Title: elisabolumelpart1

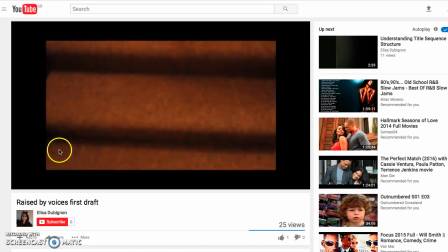Okay, so here's your video.
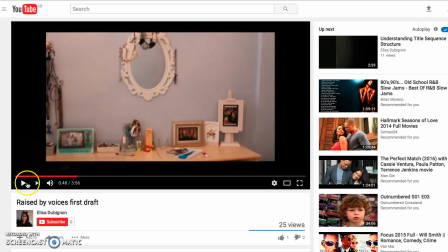Right, so let's go to back to the beginning of your video.
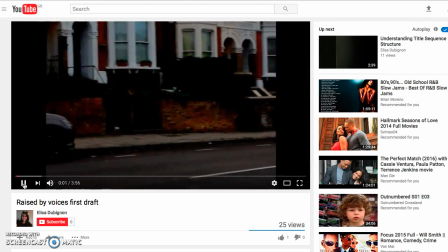Right, so this shot is quite nice, but it moves a little bit.
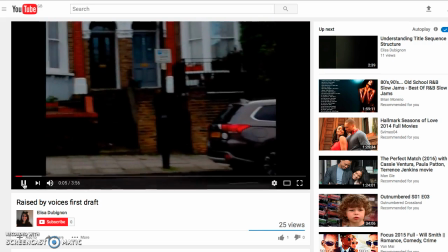So I think that
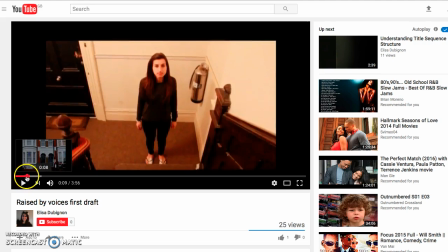you have a panning shot of the street,
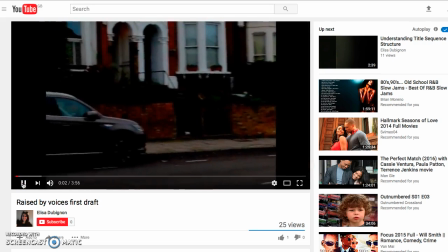but you don't need to hand hold this.
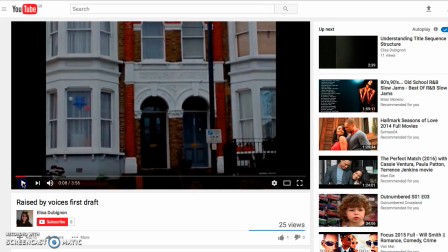You can do it on the tripod, and you can use the tripod to kind of turn the camera and then tilt it upwards. Okay, so don't do it freehand because it doesn't quite work. Have it on the camera and then tilt it upwards.
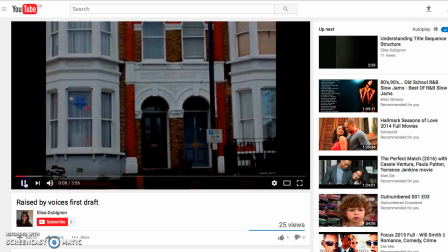But is it right that you should tilt it upwards? Because isn't she below the stairs?
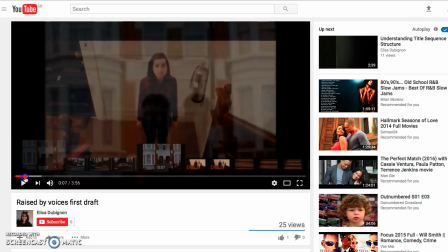Okay, so she's below the stairs, so should you be tilting the camera upwards?
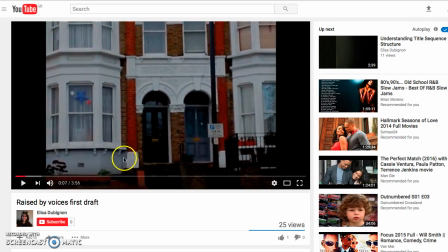It looks like you're trying to go to like the upstairs window. All right, so I think that you don't need to tilt the camera upwards. Just pan the camera and then focus on this door.
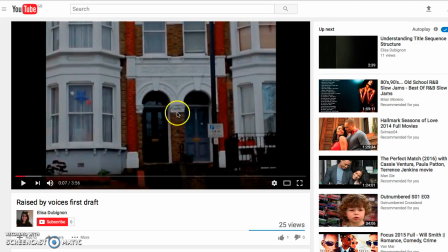So don't zoom in or anything, but focus on this door. Because at the moment we've got two doors, not too sure which door we're supposed to be looking at.
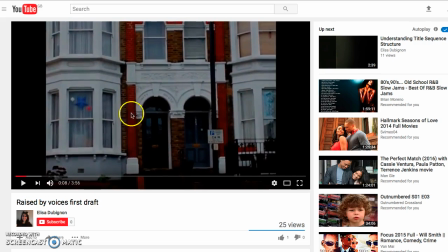Which door we're supposed to be looking at, which window we're supposed to be looking at. All right, so the pan needs to come all the way across until it just has, I think if this is the house, yeah, have that house. Or if it's this house, have this house. Clearly, you don't want these things kind of in the window. You just, now all these things should be taken down.
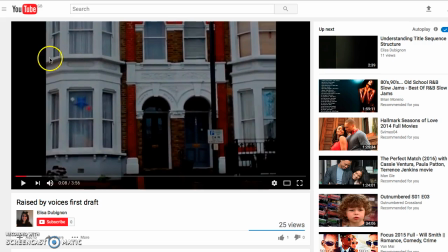So just, this should be in the frame from here to here, okay?
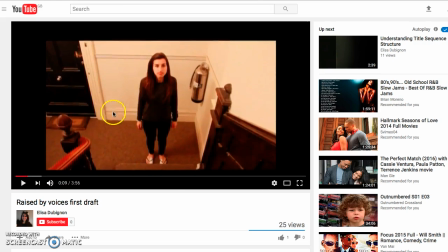All right. That's a lovely first shot. And you could have like, you know, a title here, starring blah, blah, blah. Now, you've got a shot with her with things on her foot,
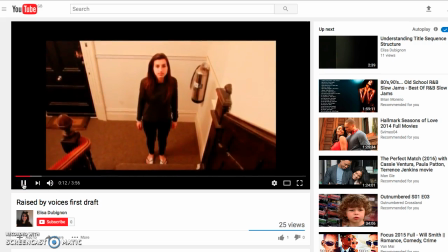which is what explains the going up the stairs.
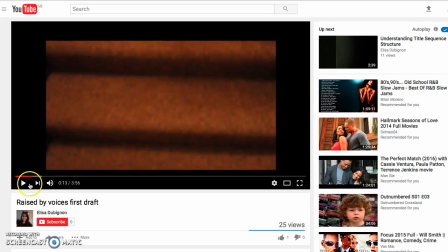Why is this out of focus? This shouldn't be out of focus. Make sure you've got autofocus or focus it yourself.
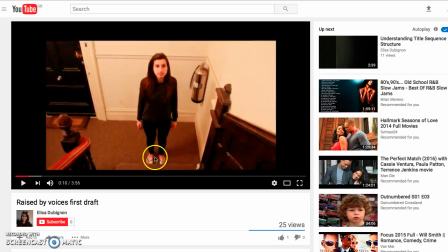Reshoot this without her, with her injuries on her foot.
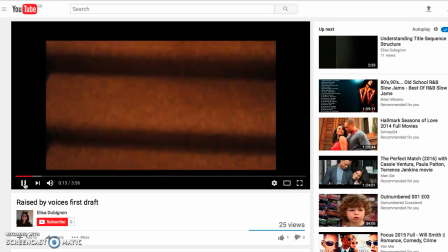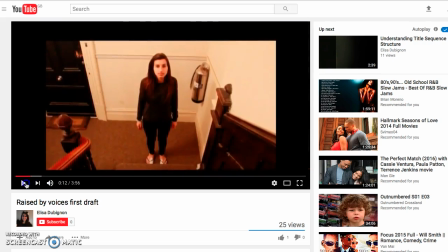So I do like this shot of her looking up and it going upstairs, but it's out of focus, as I said.
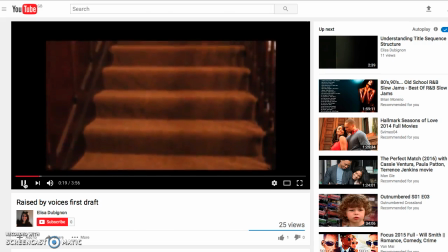Yeah, and I like this thing about it going slowly up, which is really nice. And then as it's going up, you can have titles revealing themselves.
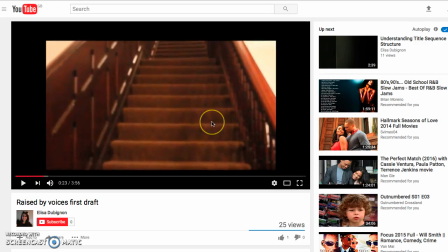So it gets to there, and that's brilliant. Now, I think that, no, actually, it's framed okay, but it seems a bit wonky. Like the camera seems to be tilted. When you put it on the tripod, make sure that the camera is straight.
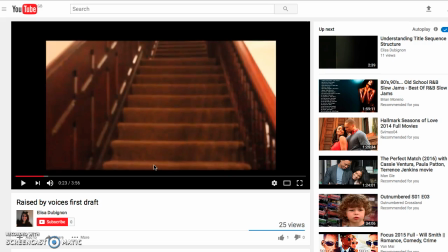There should be a little ball or whatever, a little green leveler on the tripod, which tells you if the tripod is on straight. But it looks like one leg might be extended, more extended than others. So again, this is out of focus.
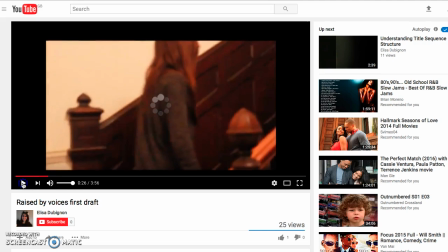That needs to be reshot. This is out of focus. Don't have a thing of her standing still and then her moving.
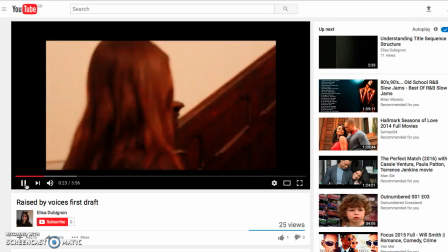Okay, so think about this shot. Is she still looking up? Surely she should still be looking up, but she looks like she's looking straight ahead. So refilm this shot and have her, so she should be looking up, and then she should have started moving by now, yeah?
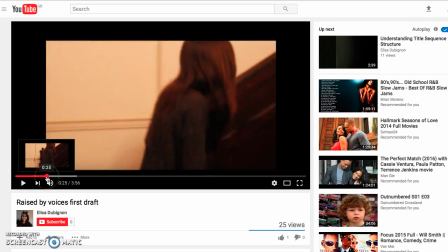But you've kind of like, it's clear that you said action, so make it a more fluid shot. So it should begin, she should start moving from this shot.
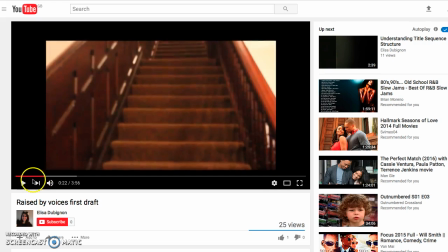Okay, so as I said that, you need to, let's get it where it needs to be.
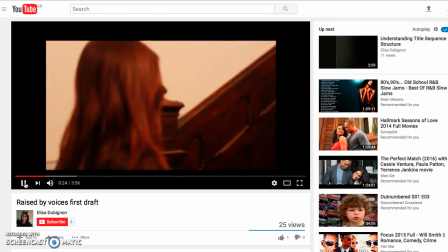So here. So she should start moving in this shot, and then the next shot she's already moving.
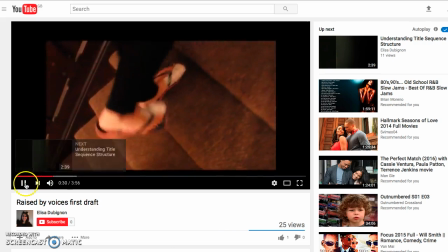So it's kind of like, just need to edit that really. But all of this needs to be refilmed because it's out of focus. I like this, but now you can film it without her having the bandages on her feet.
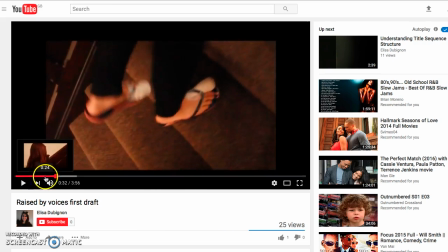There's a bit of a jump there.